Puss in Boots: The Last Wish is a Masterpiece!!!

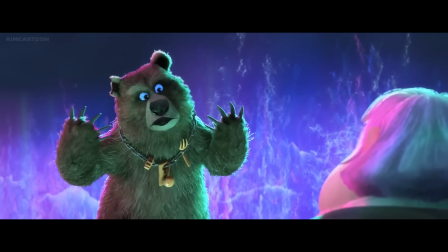461s
That's rotten to the core You piece of shit you create something like inward singing that was weird
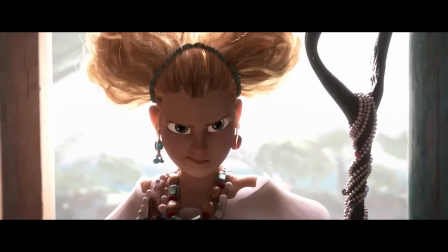468s
looking back on my first video I think it was kind of wrong to rank the villains of this movie from best to worst as all of them bring something different to the table Jack Horner is
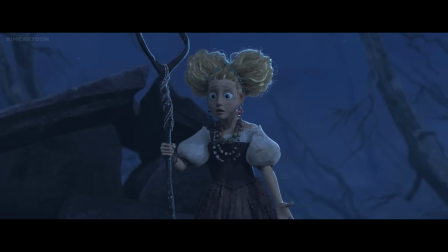477s
the pure evil comical one Goldilocks isn't really a villain But instead she's more relatable
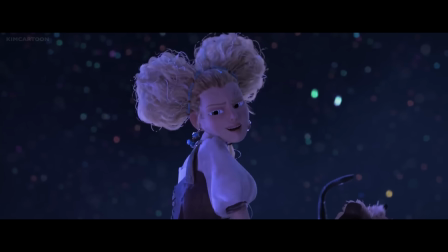481s
and emotional of the three and even parts on good terms with our heroes and then There's him
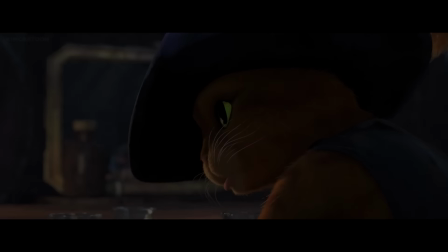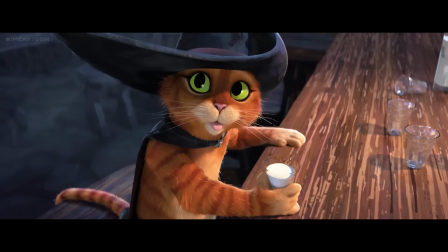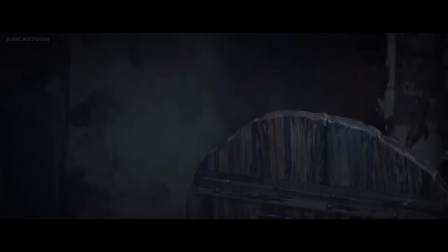498s
Yeah, I think everyone agrees he's the best part of the film I mean, oh my god when was the last time you saw a villain in an animated movie that was this
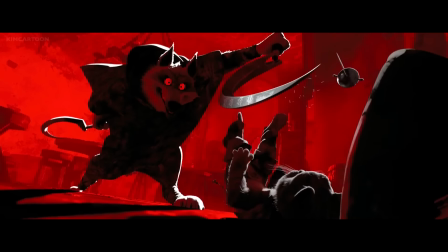507s
frightening from the voice to the direction to the animation he is just so unforgettable despite having the least amount of screen
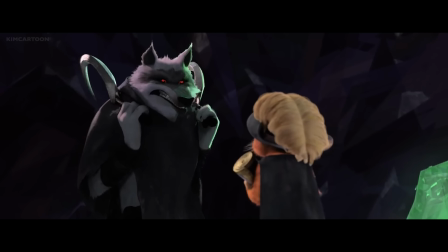516s
time of the three antagonists he is like what ten minutes of screen time total in the movie and he's this memorable I still
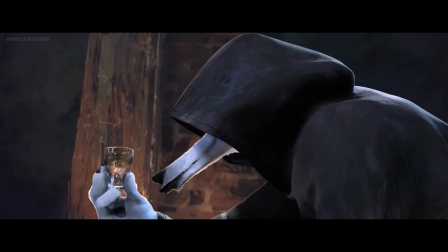523s
can't get over that first encounter I love how you can see Puss's confusion in the shot glass as death picks it up that's such a great touch and the dialogue
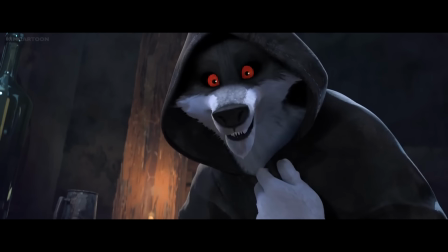530s
too what a great way to foreshadow who death is without making it a dead giveaway.
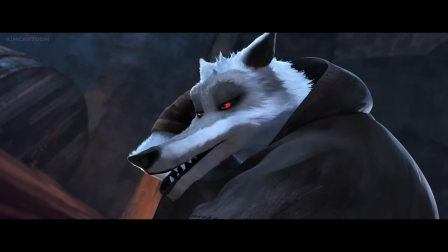535s Puss in Puss laughs in the face of Death. So I've heard.
Like, yeah, he would have heard him laughing, wouldn't he have?
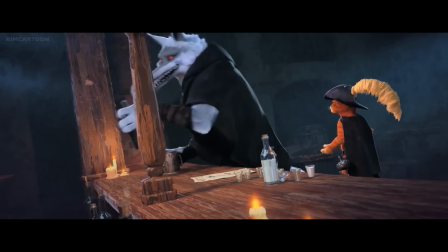543s Everyone thinks you'll be the one to defeat me. But no one's escaped me yet.
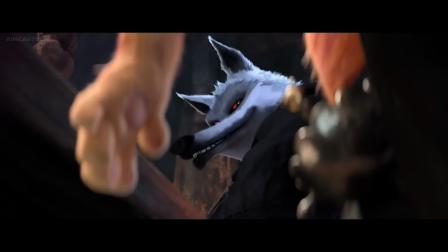549s
Kinda makes sense for Death to be this prideful since that's just plain true. Can you name a single person or animal that's escaped Death before or even could?
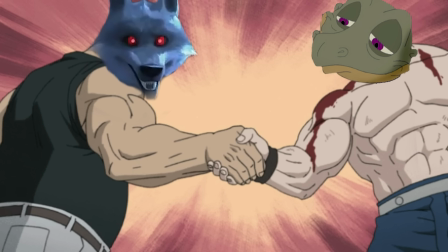556s
Well, Spike can, but he and Death have an understanding, so he's the exception. Another thing I've noticed with Death is the direction between him and Puz.
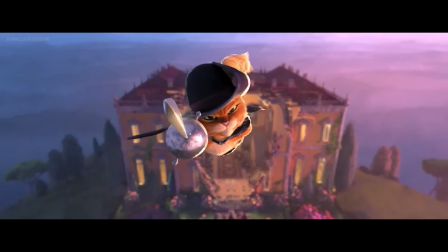563s
In the opening battle with the giant, did you notice how the camera usually puts Puz on the same level or even above the giant?
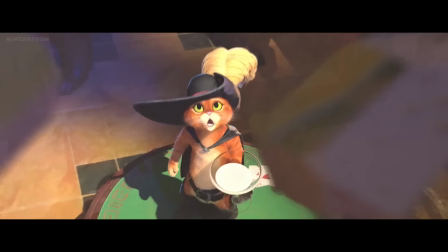570s
The only time the giant is seen looking down on Puz is when he breaks into the mansion, catching Puz off guard.
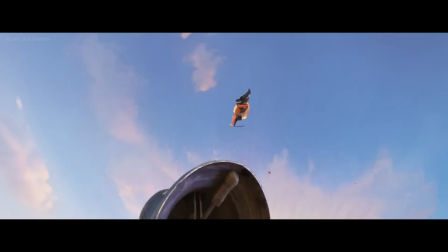576s
But after that, Puz quickly enters the same level and eventually raises higher than the giant, showcasing just how skilled Puz really is.
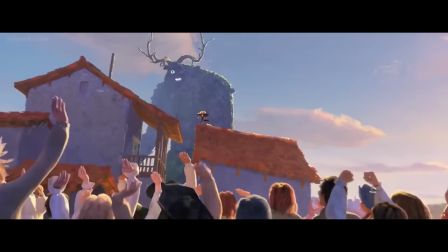584s
He's not just cocky for no reason, he actually has earned his reputation and legacy, which I think is great.
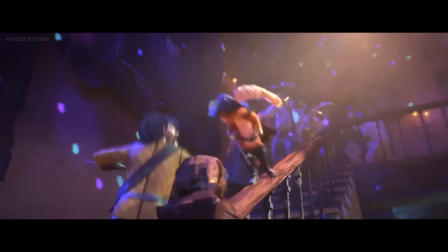589s
I like that Puss isn't a liar.
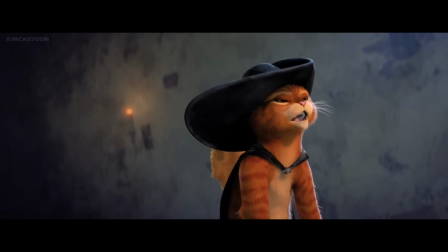591s
He's truly capable of all the things that he brags about which justifies his ego even more Definitely better than a certain other egotistical asshole who talked big shit.
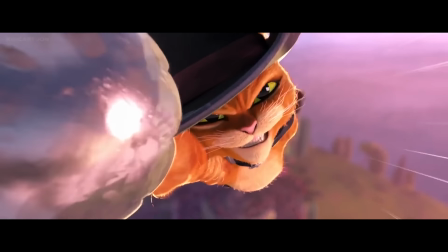600s
It was also voiced by Antonio Banderas In this fight the camera always puts Puss on an equal level or a higher level
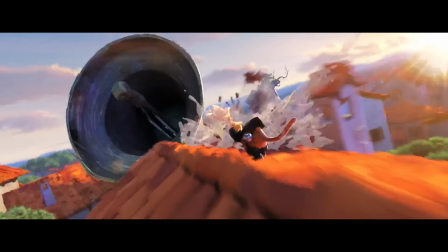607s
Puss is always viewed as bigger than the giant either from a perspective shot with the giant being far away or Puss being in the air Coming towards him,
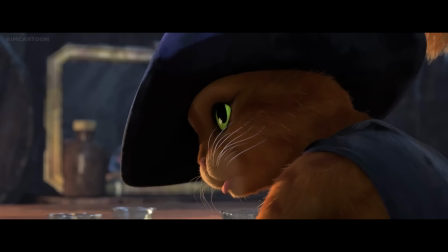616s
but when it comes to death,
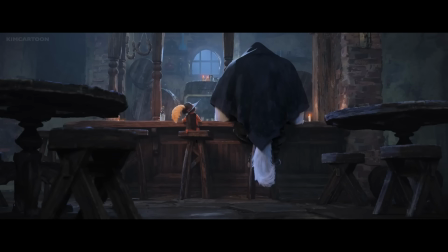618s
it's a different story Because with him death is always over puss looking down on him looming over him
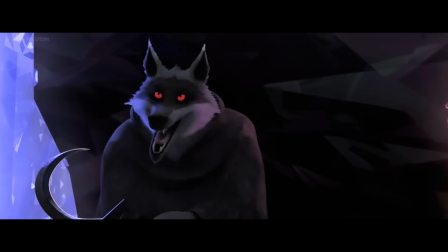626s
Bigger than him it doesn't matter how big pushes ego is death will
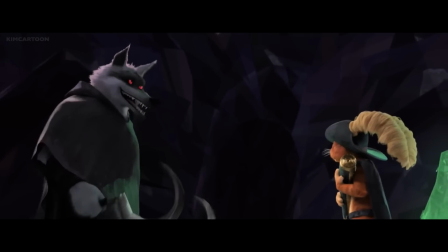631s
always be bigger It's truly brilliant direction By the way that I ever mentioned that the director
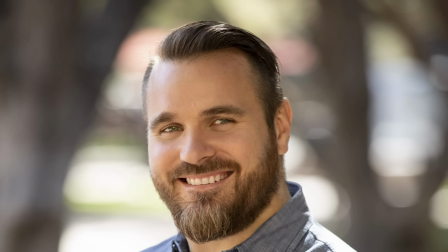637s
of this movie Joe Crawford is also going to be directing Kung Fu Panda 4
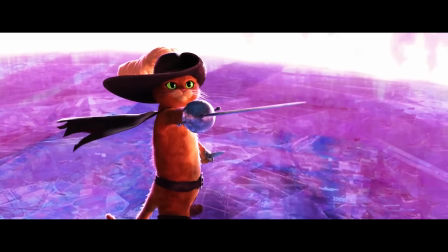642s
Even in the final battle between death and puss death is still being viewed as larger than puss because despite his victory,
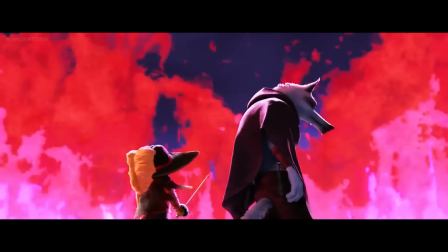649s
it's a pretty hollow one because there is no defeating death. Not truly. Puss gets to live his last life, but it's still just a life.
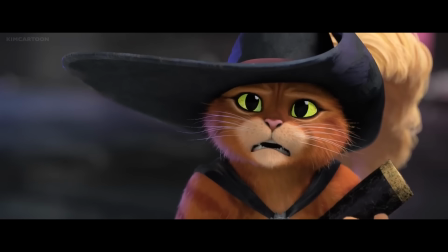657s
One that death will take eventually. Just like he did with all the others. Seriously, when he said that he was there for all of Puss's previous deaths, he meant it.
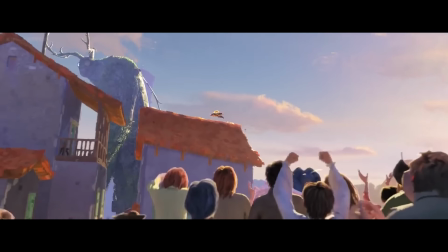665s
Because when you go back and watch the battle between Puss and the giant, there he is in the crowd watching!
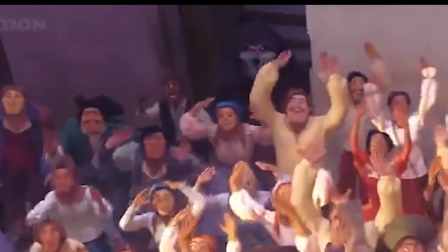671s
He's literally about to watch Puss lose his eight life!